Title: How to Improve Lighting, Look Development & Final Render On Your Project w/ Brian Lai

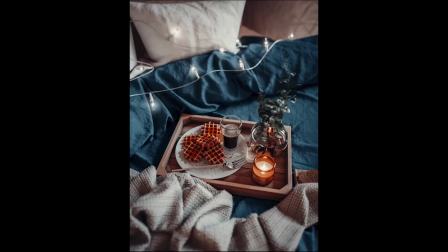(0:00)
Hi, this is Brian Lai from Malaysia. I'm a lecturer from the One Academy.
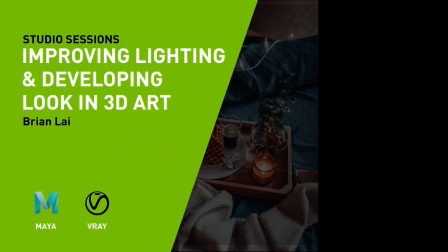(0:05)
In this video, I'm going to talk about lighting improvement and look development. I want to add in the candle fire in the scene to match the reference.
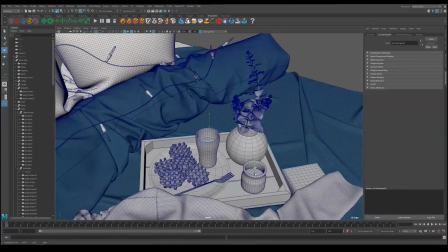(0:13)
First, create a cube and smooth it once. Snap it to the candle. Select the sphere and go to Phoenix FD and click candle simulation.
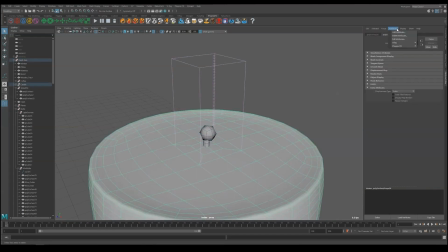(0:21)
Then select the candle itself, go to attribute, Phoenix FD, and note properties. Now I added a new tab, expand it and uncheck solid. Select the candle string and do the same. This is to prevent these meshes from interfering with the fire that we are simulating. Now we can hit play button in the Phoenix FD tab.
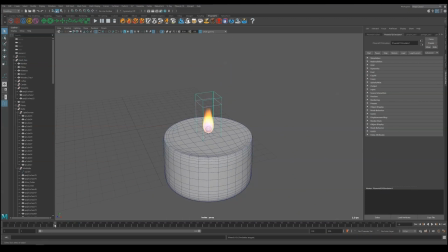(0:38)
Once the fire shows up, we can hit pause. And let's trigger IPR to preview our scene.
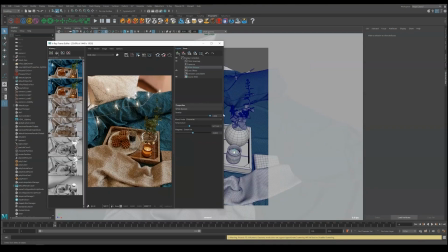(0:44)
Now we can see the fire but it's not emitting as much as we wanted. Select the simulator and go down to the fire tab.
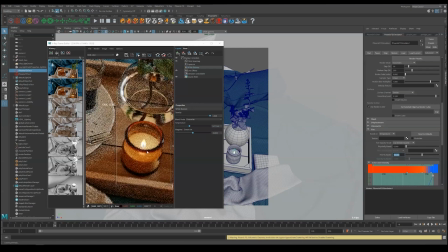(0:50)
Raise the fire multipliers so that it will be brighter. I set it to 1000 and it looks better already.
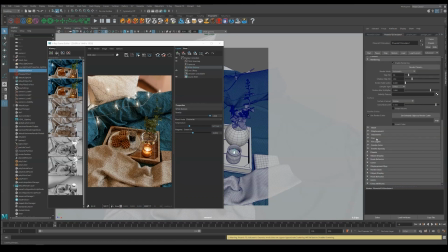(0:56)
Now select the simulator and check the output. You can see the output directory.
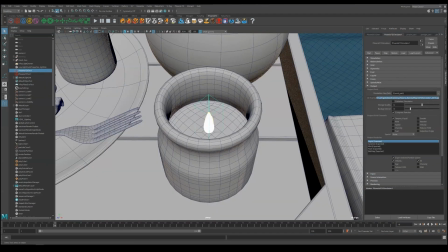(1:01)
Go to your file explorer and head to the folder.
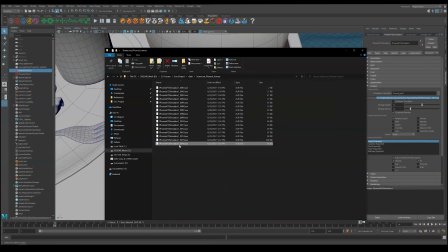(1:04)
Since we paused at frame 16, we should copy the file 0016 only and paste it right one step back into the data folder, then name it candle light backup. Now go back to Maya and hide the simulator and the mesh.
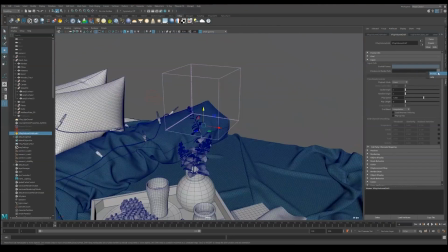(1:18)
Go under VRay tab and create volume grid. Under preview and render path, load in the backup AUR file, then enable GPU preview.
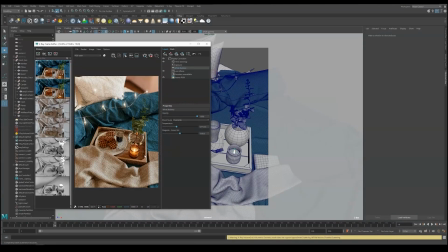(1:29)
Hit render again. Now I'm further tweaking the fire multiplier. We can now delete the simulator, source and the sphere mesh.
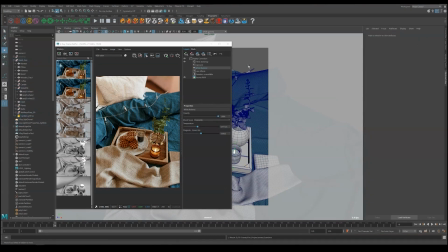(1:44)
Now the background looks silly. We are going to fix that.
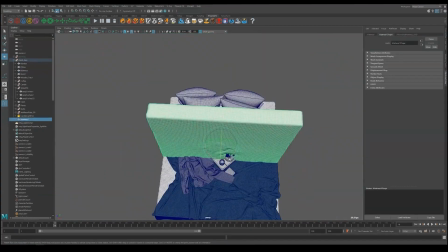(1:47)
To speed things up, I'm duplicating the matrix geometry to the background and delete all four sides.
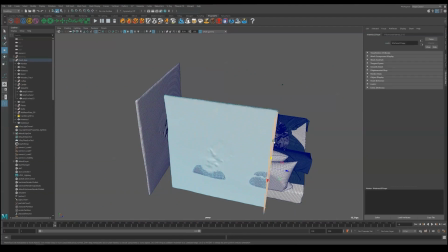(1:54)
Leave only the flat plane. Position it right and hit render again.
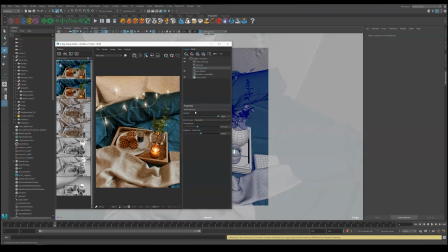(2:01)
Now it looks a little bright and flat, so I'm creating a black box to block and consume some light.
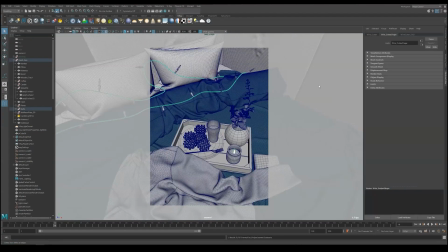(2:12)
Render again.
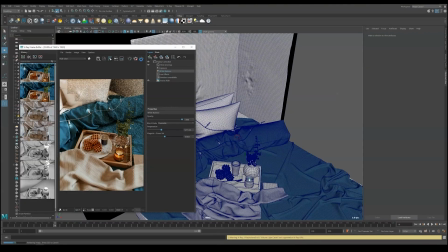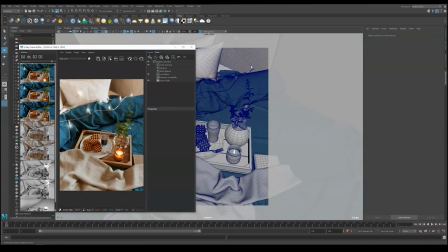(2:19)
It is way too dark, so we are making the walls slightly brighter rather than just pure black.
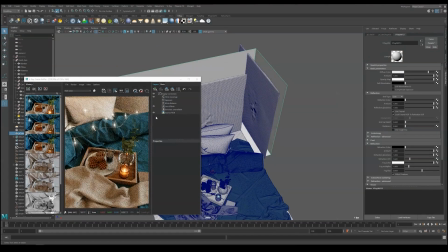(2:25)
It looks better now.
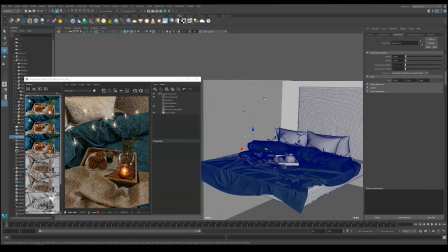(2:26)
But I still want to add another wall behind the camera and ceiling, so that we can have a sharp direction of where is the light coming in, which is only from the right side.
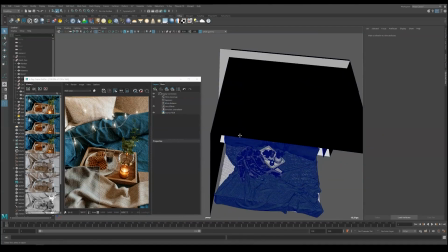(2:35)
You can see the image instantly becomes so much darker, even though these geometries are not visible to the camera.
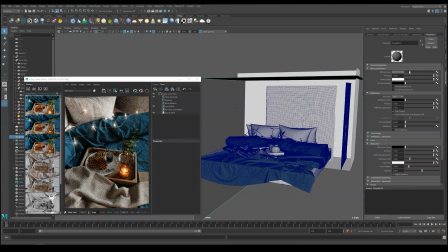(2:41)
This is very important part of lighting. We are compositing the light.
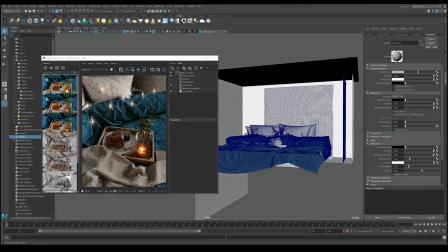(2:46)
In most cases for beginner like my student, they apply one HDRI lighting and ends there.
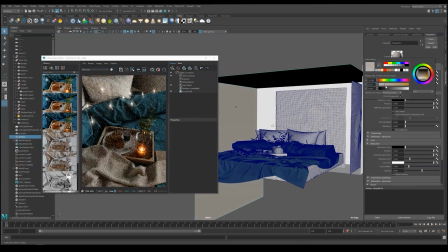(2:52)
This is not a big problem, but it means you leave your hands off the control to the HDRI texture. Even if you can get a nice result from it, mostly came from lucky. Now we are changing the color of the wall and ceiling to make it brighter.
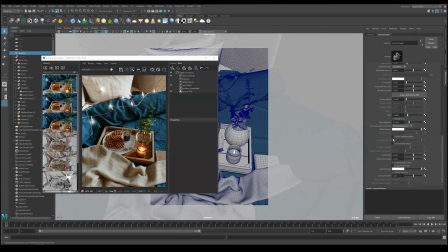(3:09)
Go to camera setting and apply a little Winneck effect to the render. It helps to focus to the center. I'm changing the blade to 9. In fact, this value I use in camera settings are based on real-world vintage Metacon lens.
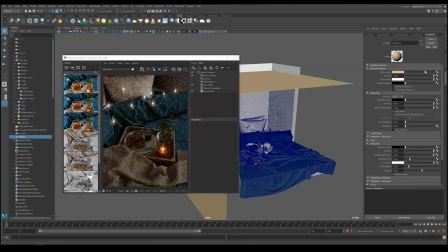(3:23)
I own one of these lens and I want to mimic the same result from it.
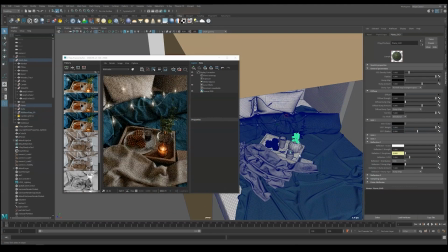(3:28)
I then tweak around the shader like the SSS, scale of the candle, leaves, waffle, and tweak the lighting intensity a little bit here and there.
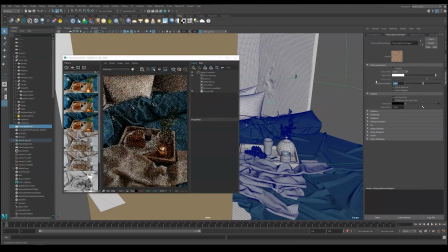(3:36)
Let's do a render and see how it looks.
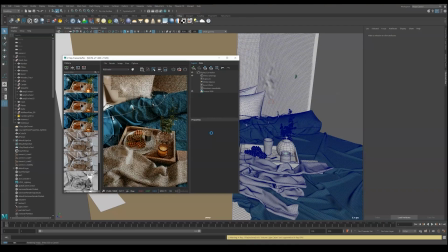From here onwards, we are starting to improve each thing in the scene. This is my favorite part, look development.
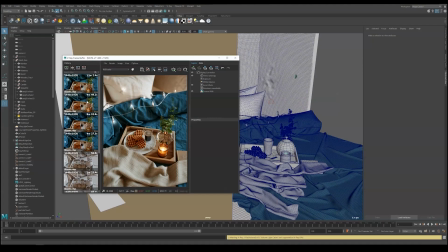(3:56)
What I do in this stage is to finalize everything, add in as many details as possible, tweaking back and forward between textures, small particles, geometry, or even redo some parts.